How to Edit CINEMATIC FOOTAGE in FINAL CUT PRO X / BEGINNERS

Hello everybody, hope you're doing okay. In this video today, I'm going to show you how to edit this.
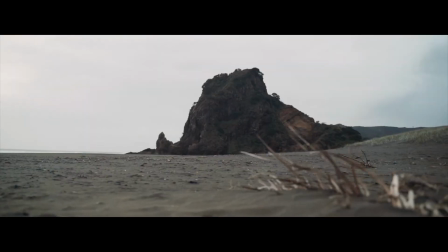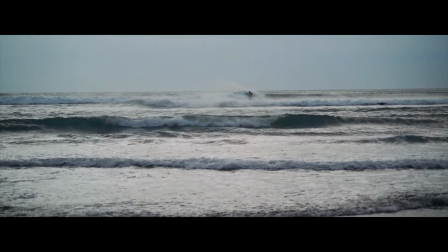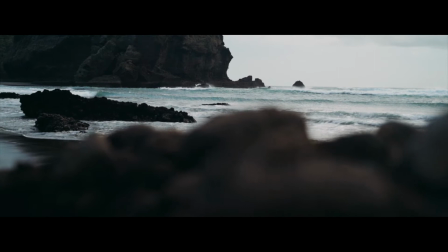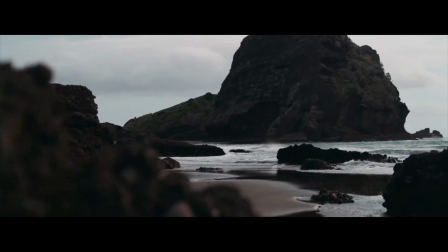I hope you enjoyed that little cinematic sequence, and I'll show you how I edited that in Final Cut Pro. Firstly, I just want to say a massive thank you for all the comments and all my new subscribers. If this is your first time watching my channel, you might want to hit that subscribe button, as I've got plenty more videos coming up. Also, you may have noticed I've changed my background color. I think it looks pretty good, so let me know what you think of that, and let's get into this edit. So I've got Final Cut Pro open, and I know people use Adobe Premiere, but I guess the concept is the same, so you can still watch along if you're using Adobe.
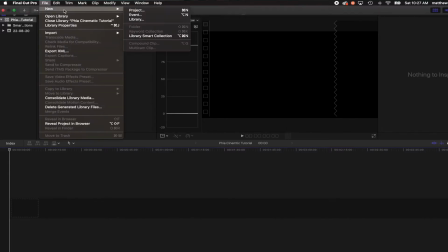(1:41)
So now we're in Final Cut Pro. The first thing I usually do is go to File, New Library, then click File, New Project. For this project, I decided to do in 24 frames per second, as it does give you that cinematic look. Also, you can do that in 25 frames as well. So now we've done that, we now want to import some media to our timeline.
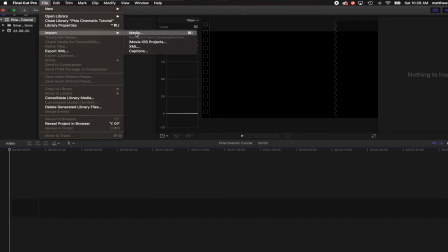(2:03)
There's two ways we can do this. We can go to File, Import Media, or we can do the shortcut, which is Command and I,
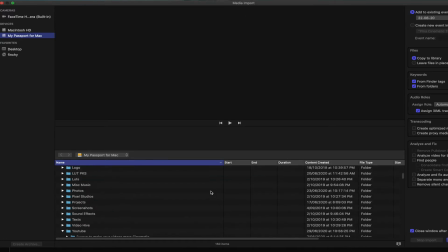(2:11)
which brings up the media import box. So you just want to select your clips or your footage.
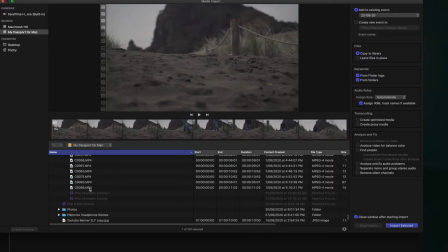(2:18)
So here's mine. And just click that to import that. So now that's in your library, what I like to do is do a very rough cut of my timeline. Just to speed up the process as well, I've actually selected my clips already for you.
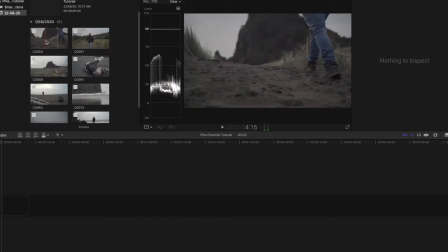(2:34)
So in the first clip, I'll have me walking up the hill onto the beach, just to set the scene of where we are. So add that one in. And then on the second clip, I think we'll have me walking past the camera,
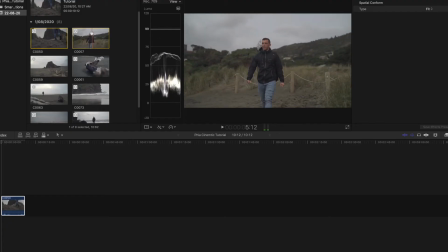(2:47)
and just adds a different angle and makes the sequence a lot more dynamic.
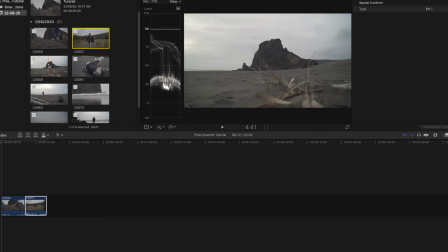(2:52)
Now we sort of establish where we are, I want to add some detailed shots just to emphasize of what we are and what the location is. I'll have this one here. I think we can use that for a speed ramp.
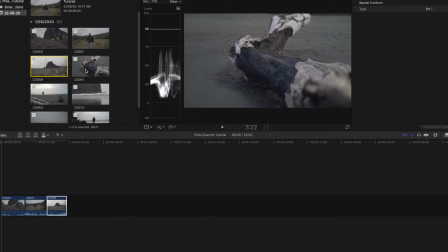(3:04)
And then we'll have another detailed shot of this log here, which is quite cool.
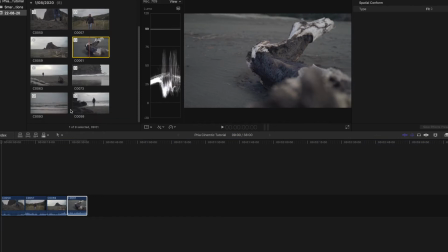(3:09)
We'll use that one. And then we'll have me walking up to the sea.
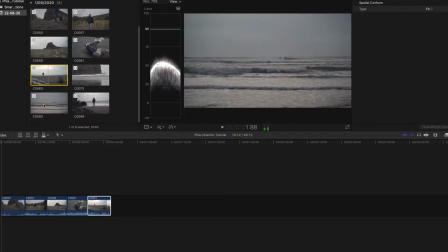(3:19)
And then after that, we'll have me looking out at the sea, but actually the camera looking out at the sea. And we've got this surfer here, so that'll look quite cool in slow motion.
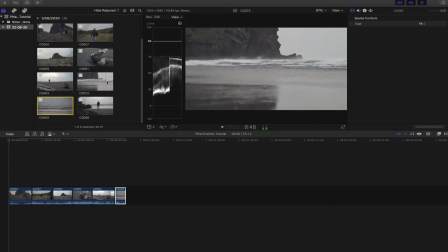(3:29)
And we've got another sea shot with the cliffs in the background, so we use that. And then to finish this sequence off, I'll have me just walking away up to the rocks, so it's kind of cool, so we use that one as well.
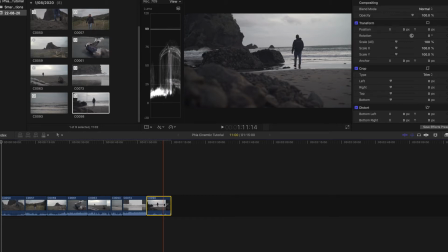(3:42)
We can start editing these individually. And just a little note, once you're in the timeline, you can zoom in and zoom out. So if I just show you, if you press Command and the minus button, you zoom out. You press Command and the plus button, you actually zoom in and out of your timeline, which is great.
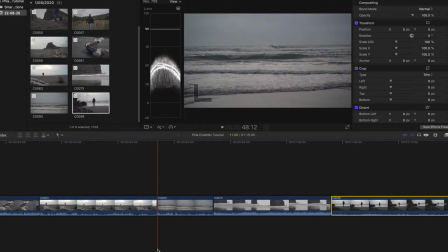(3:59)
So when you're first doing it, you just want to zoom out as it's more manageable. So we'll start zooming out just to give you an idea where we are. So now we've got our timeline.